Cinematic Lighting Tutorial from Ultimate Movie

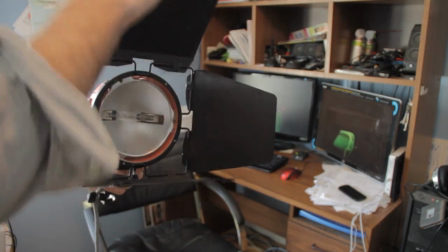For example, this movie light has nice barn doors, which you can adjust,
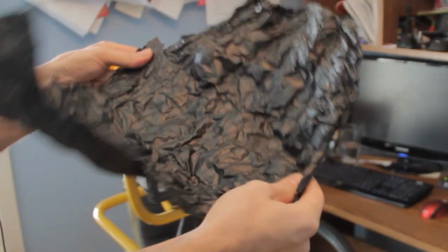and you can really control the amount of light that spills whereas the hardware light you can't really do that but
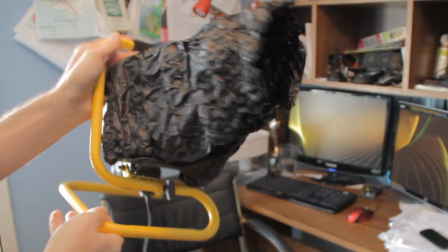but you you can do something similar by just putting some tinfoil around it or in this case I'm using black
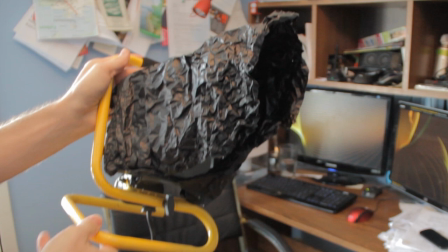tinfoil which you can get at any you know film supply store you know or order it online
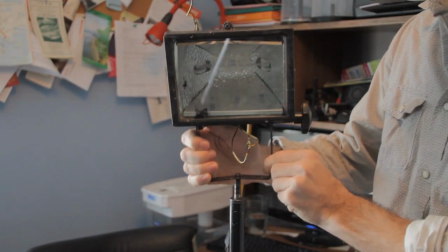another thing is for example the professional movie lights
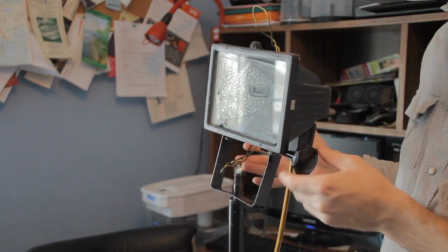they come you know with nice stands that are easy to mount hardware lights are usually
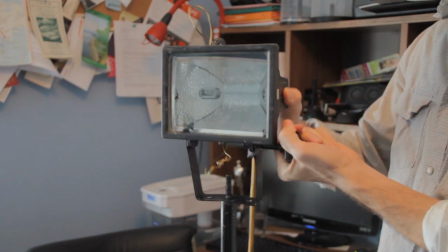hard to mount on standard you know movie stands they're kind of
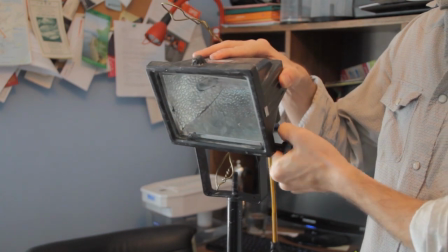wobbly and stuff like that but they still work you can still do the same stuff and it's just gonna you know maybe take you a little bit of extra time
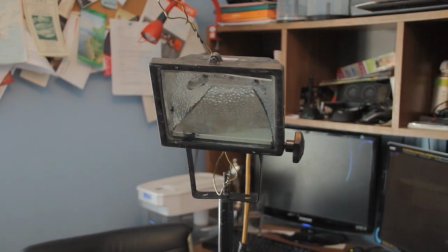since they're not as easy to work with but you'll get the same effect anyway so that's the light that i used there at
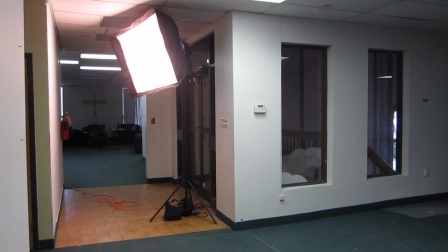the end of the hallway and then another light that i used in this shot is a soft
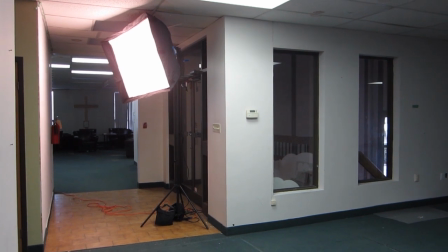box and i have two soft boxes one is this big soft box
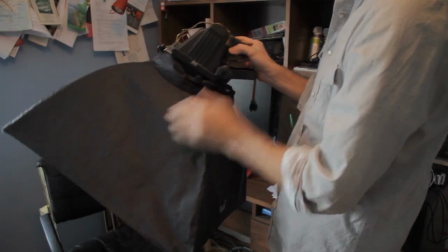and then another one is this medium size and both of them are
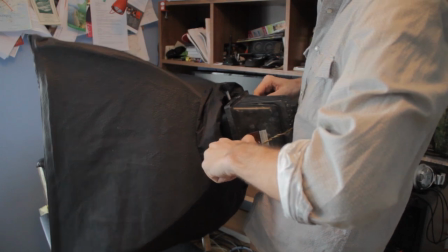just regular hardware lights they're about 1000 watts and then all
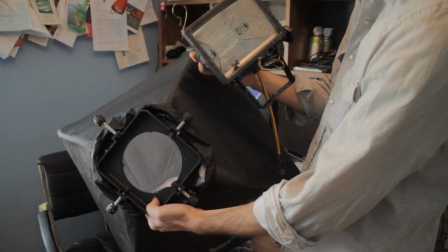i simply did is i bought the softbox which is like this it has this metal mount and then it has this big cloth you know which kind of diffuses the light and and then to mount it to my hardware light i just used a little wire that i kind of wrapped around the
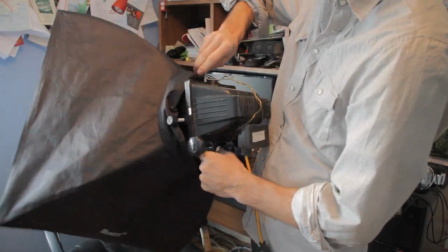light and then just hold it in place.
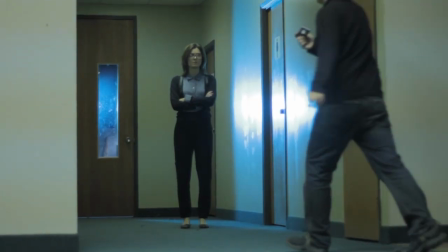The reason why I used this blue light was to kind of add a little bit of contrast and some color to the this whole hallway because
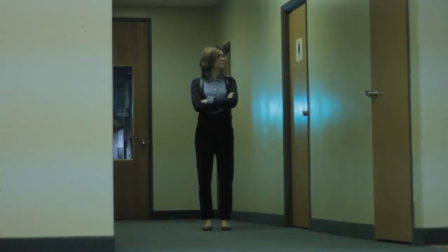all you really see there without any lights is just these plain white walls and it just kind of looks boring and with the blue light right away
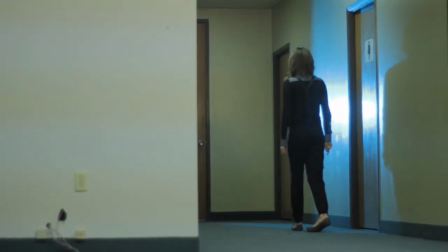you can see it just add some you know some nice blue color to it and also that that shine on the wall just kind of makes the shot look a little bit more interesting.
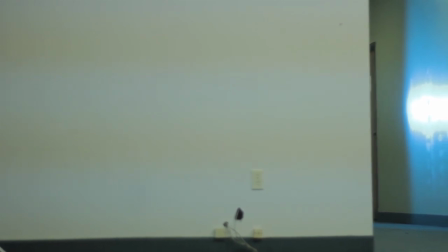Now another thing I noticed while filming was just this big wall up here that we see at the beginning of the shot looked really boring
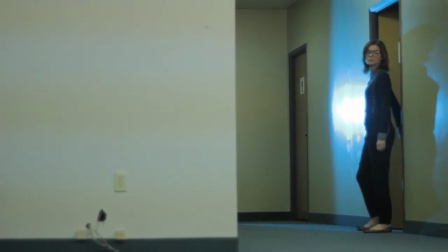and on top of that it was like a little hole here on the bottom and some some wires sticking out so basically to to cover that up and
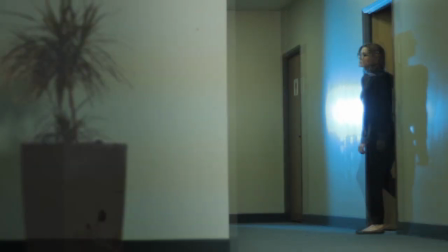to make the shot more interesting I added a little flower part in the foreground and then the final thing you know I just did some basic color correction and
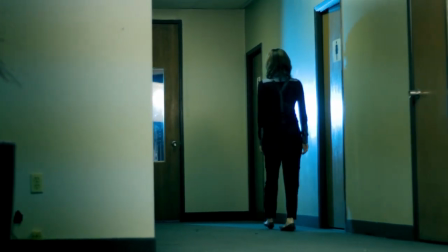here's how the shot looks and as you'll notice right away it's more interesting than than what we started with okay now let's move on
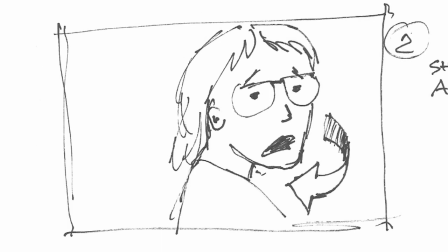to the next shot again I start off with the storyboard then you know Once I kind of picked my camera angle that matches the storyboard,
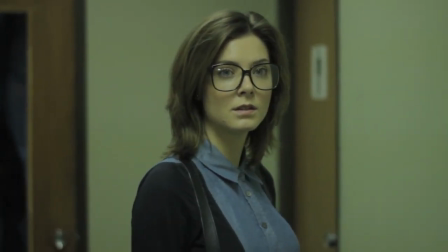I set up the lights. And the lighting, since it has to match the first shot, is pretty much identical.
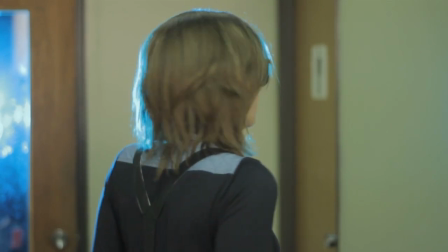Again, I have the blue light, but now I kind of shine it on her hair, since we're not already seeing too much of the wall.
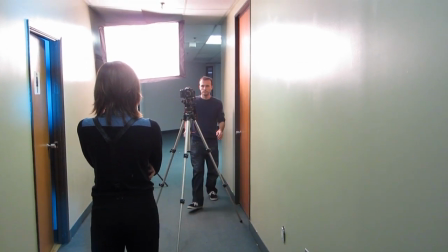And then I moved that softbox a bit closer, just so that it lights up the actress's face a little bit better.
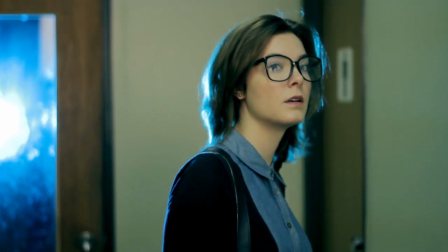Now, sometimes you guys won't be able to do storyboards, simply because you will not know, let's say,
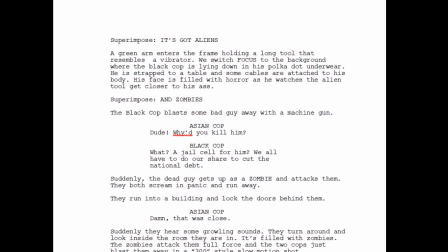what the location looks like. which was the case in here, where all I had was the script.
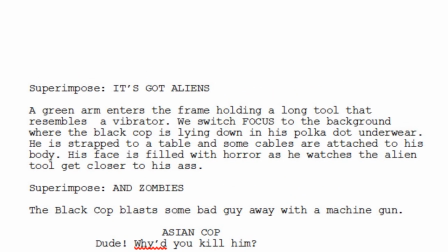And based on the description, I knew that all I really had to show was an alien and then in the background, a person lying down in their underwear, you know, getting ready to be probed.
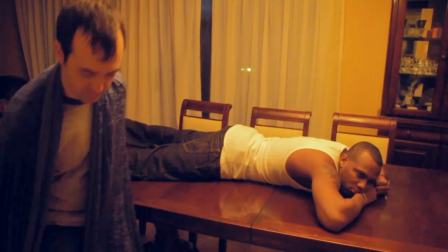So on the day of the actual filming, what I would do is I would just take my camera
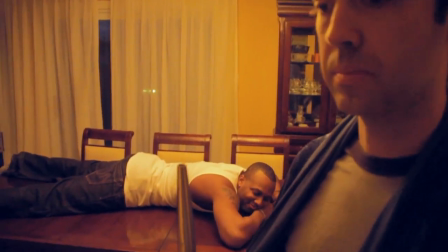and that's where digital SLRs are really great because they're so small and light that you can easily walk around with them.
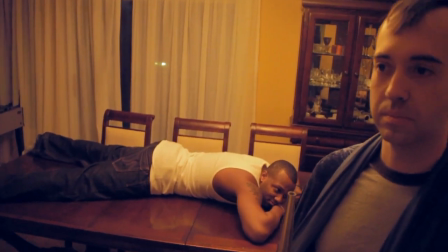And I would just, you know, test out different angles.
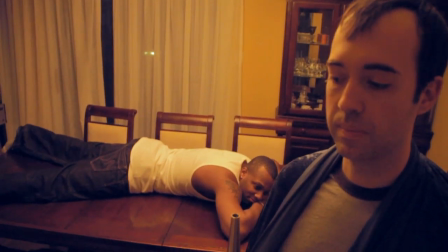So you can see here one angle, which I didn't quite like because when the alien turns, he kind of covers the person's head there.
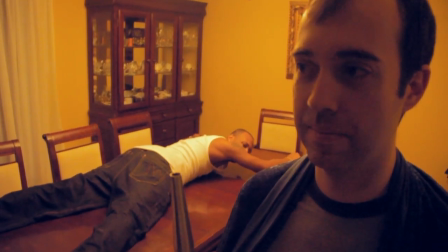Another angle, it looks better, but also he covers too much of him.
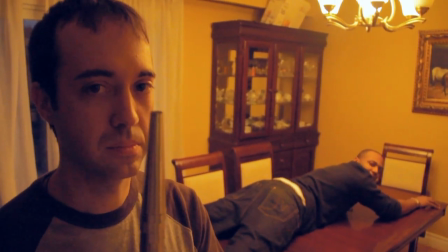And then when I just moved the alien to the left side here, it was better because throughout the whole time you could see the face and the reactions of the other actor.
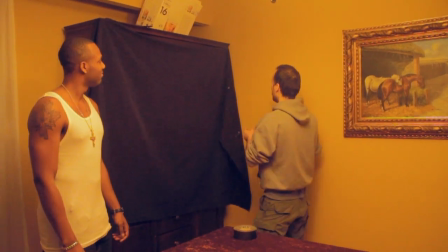So the first thing I do is I cover up the walls and the furniture with some black material. and I just used some tape and just tape it to the walls.
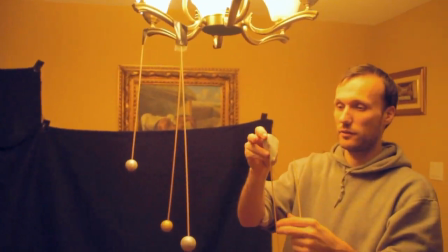Then we found these weird little decorations just lying around, so we decided to tape them to the chandelier and just make it look like some weird alien environment.
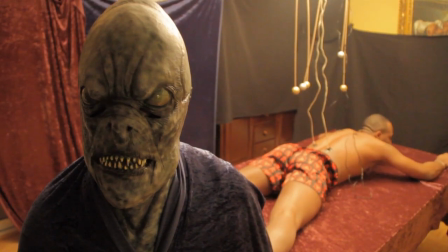Then this is how the shot looks with the walls covered.
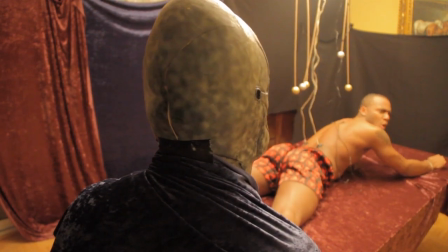And as you can see, I didn't have enough black material, but I had some other blankets and stuff that I put up there just to cover it up.
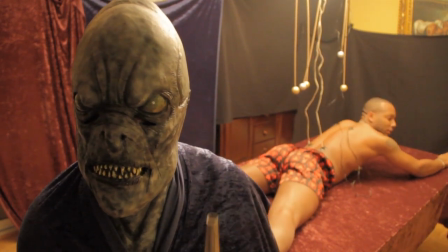And for the alien, all I simply did was I bought a rubber mask at a Halloween costume store. It cost around $20, I think. And I just put it on one of the actors. And right there, you can see it already looks, you know, starting to look at least sort of like some alien spaceship. And now the next thing is the lighting. So when I turn off all the lights in that location, then it looks like this.
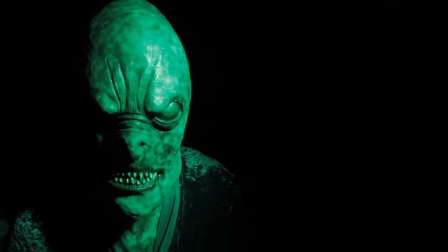You obviously can't see anything. And then I have one light, just a simple light, which in this case was one of my redheads. lights,
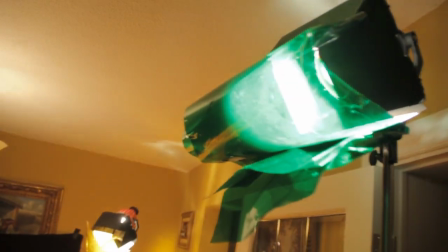but again, you can use a regular hardware light, I just put a green gel over it, and I just kind of shine it up here at this, the alien.
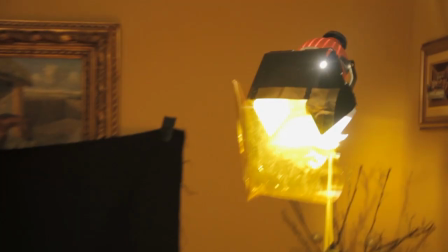Then the next light is on the guy in the background there,
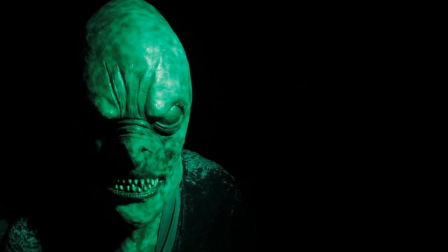which is again the same light, but I put a yellow gel on it, just to kind of make it look different.
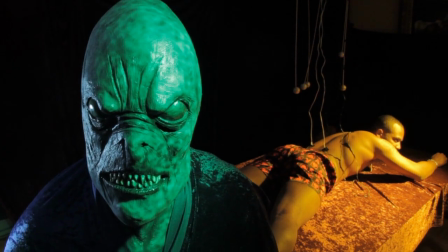And then the last light was sort of lighting the alien here from behind,
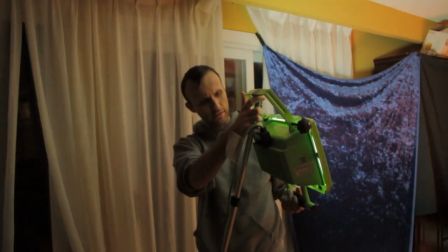which was just a straightforward hardware light, and it has this kind of a, It's a fluorescent light, so it has a blue tint to it,
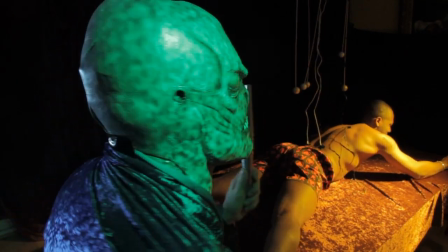and it just kind of adds some more interesting details to the other side of the alien's face.
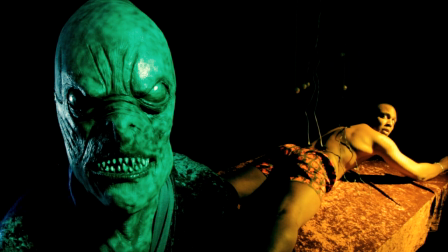And then the last thing I do is add some color correction, and as you can see, when you compare it to what we started off in the beginning,
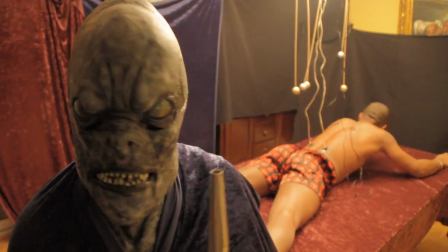it looks drastically different. And again, all it took was a few simple steps,
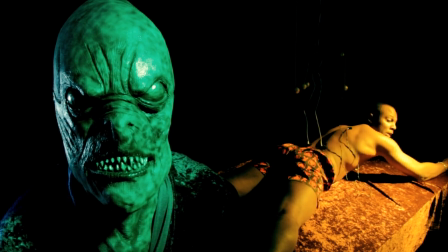but they all make a difference.
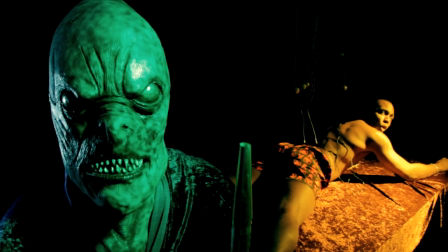and then you know and the final thing of course we had some sound effects and and some music and looks something like this
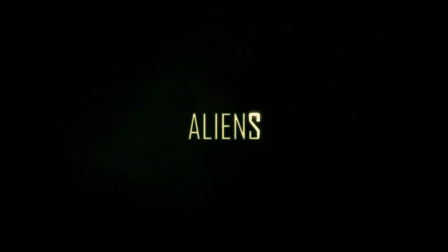it's got aliens
and zombies I hope you enjoyed this week's tutorial next week I'll show you some more tips on how to make your shots look more cinematic by adding camera movement specifically I'll show you how I built my camera dolly and how you can build yours for almost nothing. Also I'm going to show you some tips on how to add really interesting camera movements to your shots even if you don't have a Dolly or a Steadicam.
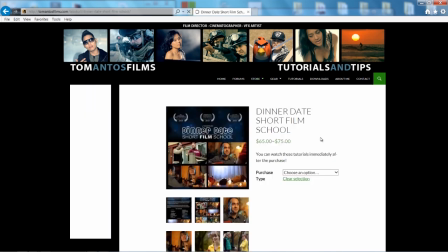Also on my website I have a bunch of exclusive tutorials such as the Dynadate Short Film School which kind of documents and sort of shows
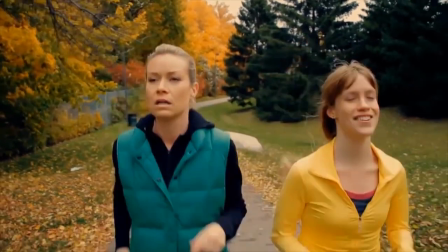you in detail how I made that short film or for example my music video film school where I show you three different music videos that I made you
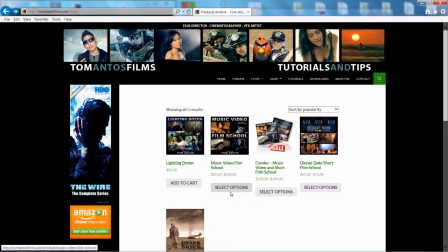know everything from the planning process all the way to the post-production and I also have a cool new product called lighting dozen where I
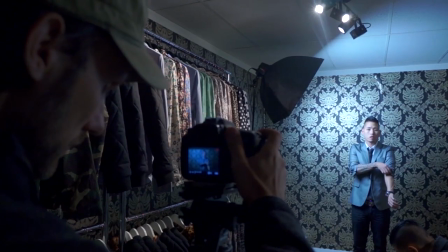just show you the cinematography techniques so I show you how I set up the camera camera settings what lenses cameras I use how I set up the lights
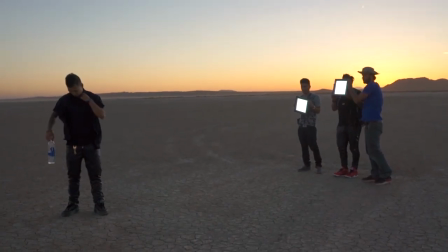and then also what I do in post production with regards to for example the color correction of it and some any little
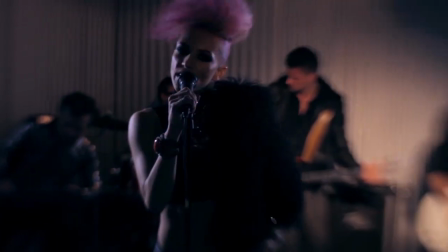you know post-production techniques that I apply to it so if you guys are interested then please check out the store on my website thank you guys and I'll see you
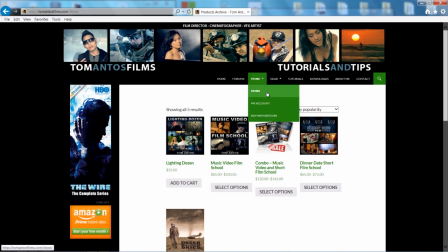next time.